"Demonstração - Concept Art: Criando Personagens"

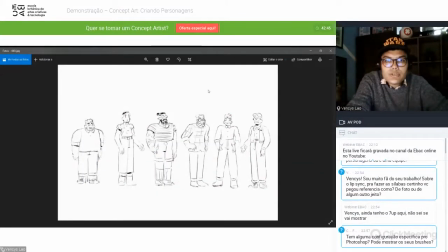3324s
Eu acho que ele não mandou no Outs, não Mas a gente escolheu esse do meio aqui Esse cara grande aqui do meio Pra trabalhar em cima dele Uma vez que a gente já entendeu mais ou menos O que a gente quer, e é esse o processo A gente pega o personagem E aí começa a trabalhar em cima dele
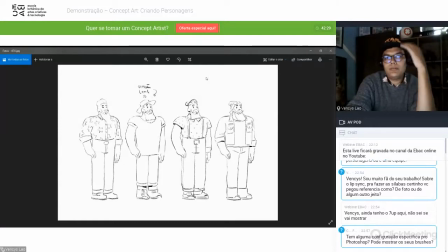3341s
Nesse caso, a gente começou a trabalhar Com figurino, porque a gente já tinha Que é aprovado já
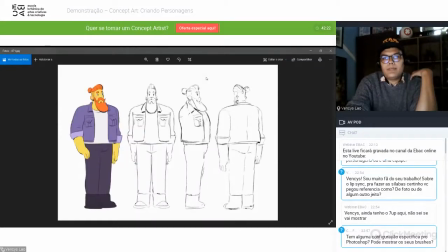3347s
Lance de shape, coisas do tipo Também fez um girinho Colocou uma corzinha ali Pra eu entender melhor
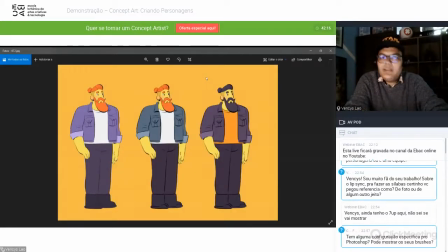3355s
E aqui uns estudos de cor também Que foi mandado por diretor
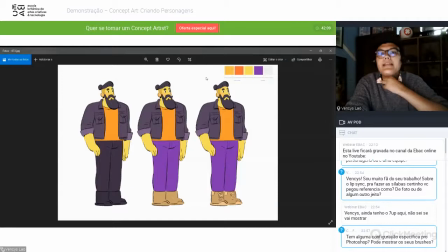3359s
E aí a gente começou A trazer um pouco mais para essa paleta É uma paleta bem reduzida Também para deixar o filme bem simples Mas ao mesmo tempo Agradável assim, sabe?
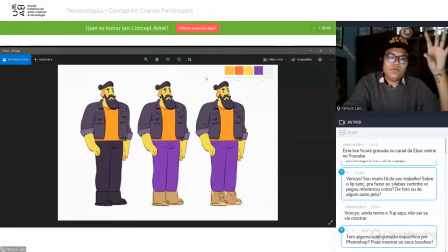3373s
E aí aqui A gente optou por isso Pelo roxo, laranja Que é o que a Vivo usa Geralmente
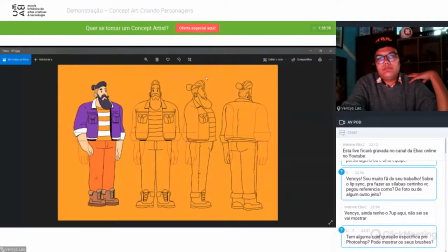3382s
E aí A gente fez o turn aqui Então a gente Às vezes deixa Como ia ser pro 3D, né? A gente tentou não apagar o braço aqui, né? Pro artista da modelagem Entender bem como funcionaria o shape E depois Aqui também, né?
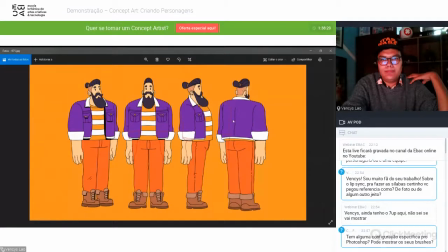3402s
Como ia funcionar, né? Aqui mais clarinho Tem o braço dele aqui atrás, tá vendo? Boa que não ficou esse personagem Acho que depois que a gente fez toda essa etapa, mandou para o cliente, ainda sofreu alteração, né? Como vocês viram no filme, não foi esse personagem para o final, mas o personagem para o final está aqui também.
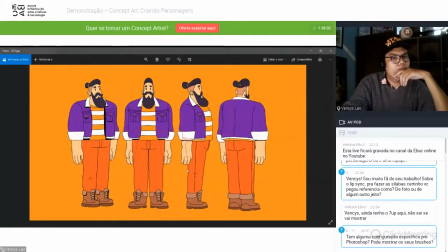3418s
E aqui também a gente desenhou o corpo também para facilitar a vida do modelador e quem for olhar para o desenho, o cliente no caso,
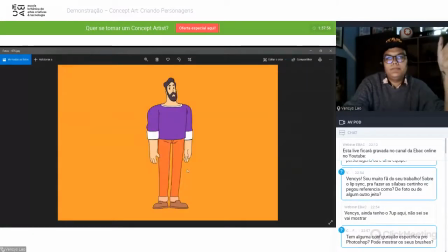3426s
entender bem como seria, sabe? Então aí acabou ficando esse personagem. Como ia ser 3D, a gente podia também fazer aquele esquema de trabalhar com estampa se precisasse, né? E a gente quis trazer isso para os personagens, né?
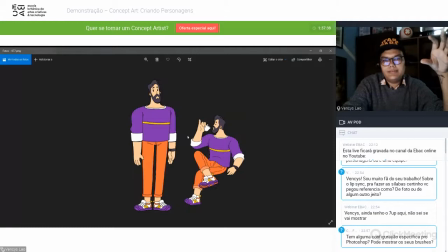3443s
Então, a gente colocou uma linha, deixou mais simples, mas a gente podia exagerar, que é um 3D, né? Você desenha a estampa, manda para o artista, ele modela e coloca lá na hora do shade.
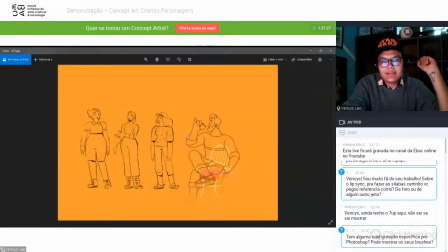3454s
Ah, aqui eu acho que ficou... Aqui tinha um outro filme da menina sentada no banco.
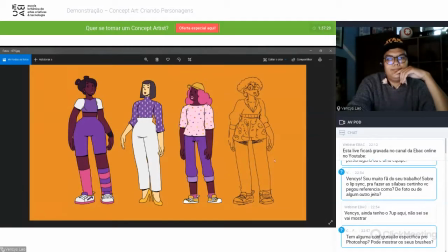3461s
A princípio, essa mocinha aqui tinha sido aprovada Mas aprovada internamente no estúdio Mas aí acabou sendo mandada todas para o cliente E ele acabou escolhendo essa aqui
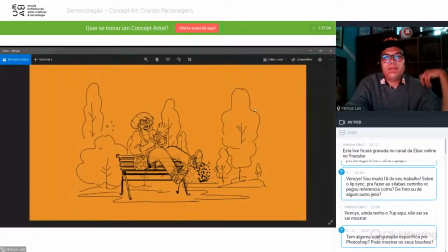3477s
Aliás, eu também gosto mais também Mas aí eu já tinha feito um trabalho de esboço De como funcionaria o cenário O cenário eu acabei mandando o cenário também coloridinho em todas as peças separadas, aqui é o 3D com motion também, né? Mas aqui também era só uma ambientalização para o diretor entender o que eu ia fazer, assim, sabe?
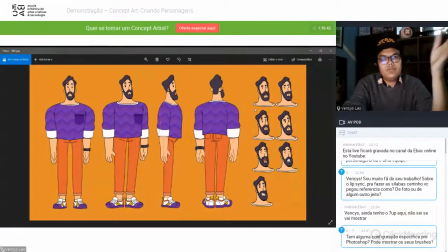3498s
Aqui também tem mais tudo de personagens. E aí também, precisaria do giro. Aqui você pode dar uma olhadinha que a gente fez uma estampa, né? Para tentar simular aquelas bruxas de crochê. Inclusive, eu estou com uma dessa hoje, não vai me decidir.
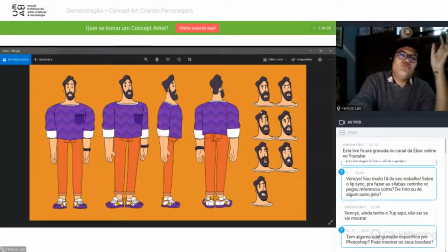3515s
Então, são coisas que o 3D possibilita, sabe? Fazer um trampo com essa textura por uma animação, se for em cutout até funciona, mas ainda assim é um trabalho gigante, assim, sabe? Na hora de fazer construção de personagem.
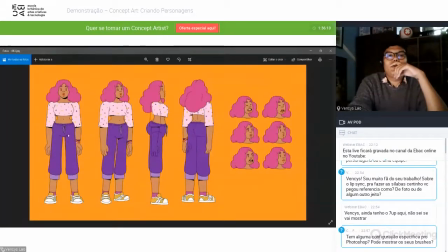3531s
Essa menina também, aí a gente jogou umas bolinhas, que era coisa fácil de fazer também, né?
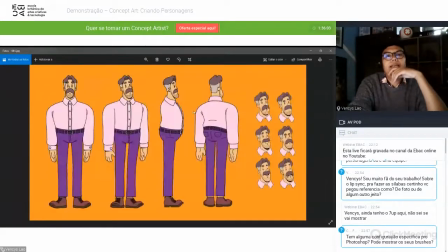3538s
Simplesinho, mas dá um toque bacaninha. A gente teve que criar esse cara e esse taxista.
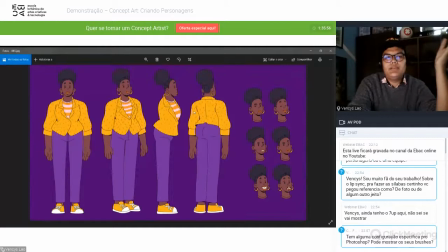3546s
E no final, aquele carinha que a gente achou que ia ser um carinha e virou uma menina, a gente também quis trazer essa moça para o filme, também brincando com estampas, com vestimentas, sabe? E aí eu acho que é isso, galera.
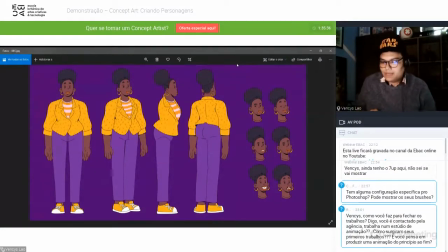3566s
Demorou mais tempo do que eu achava. A gente tem tempo ainda, Fê?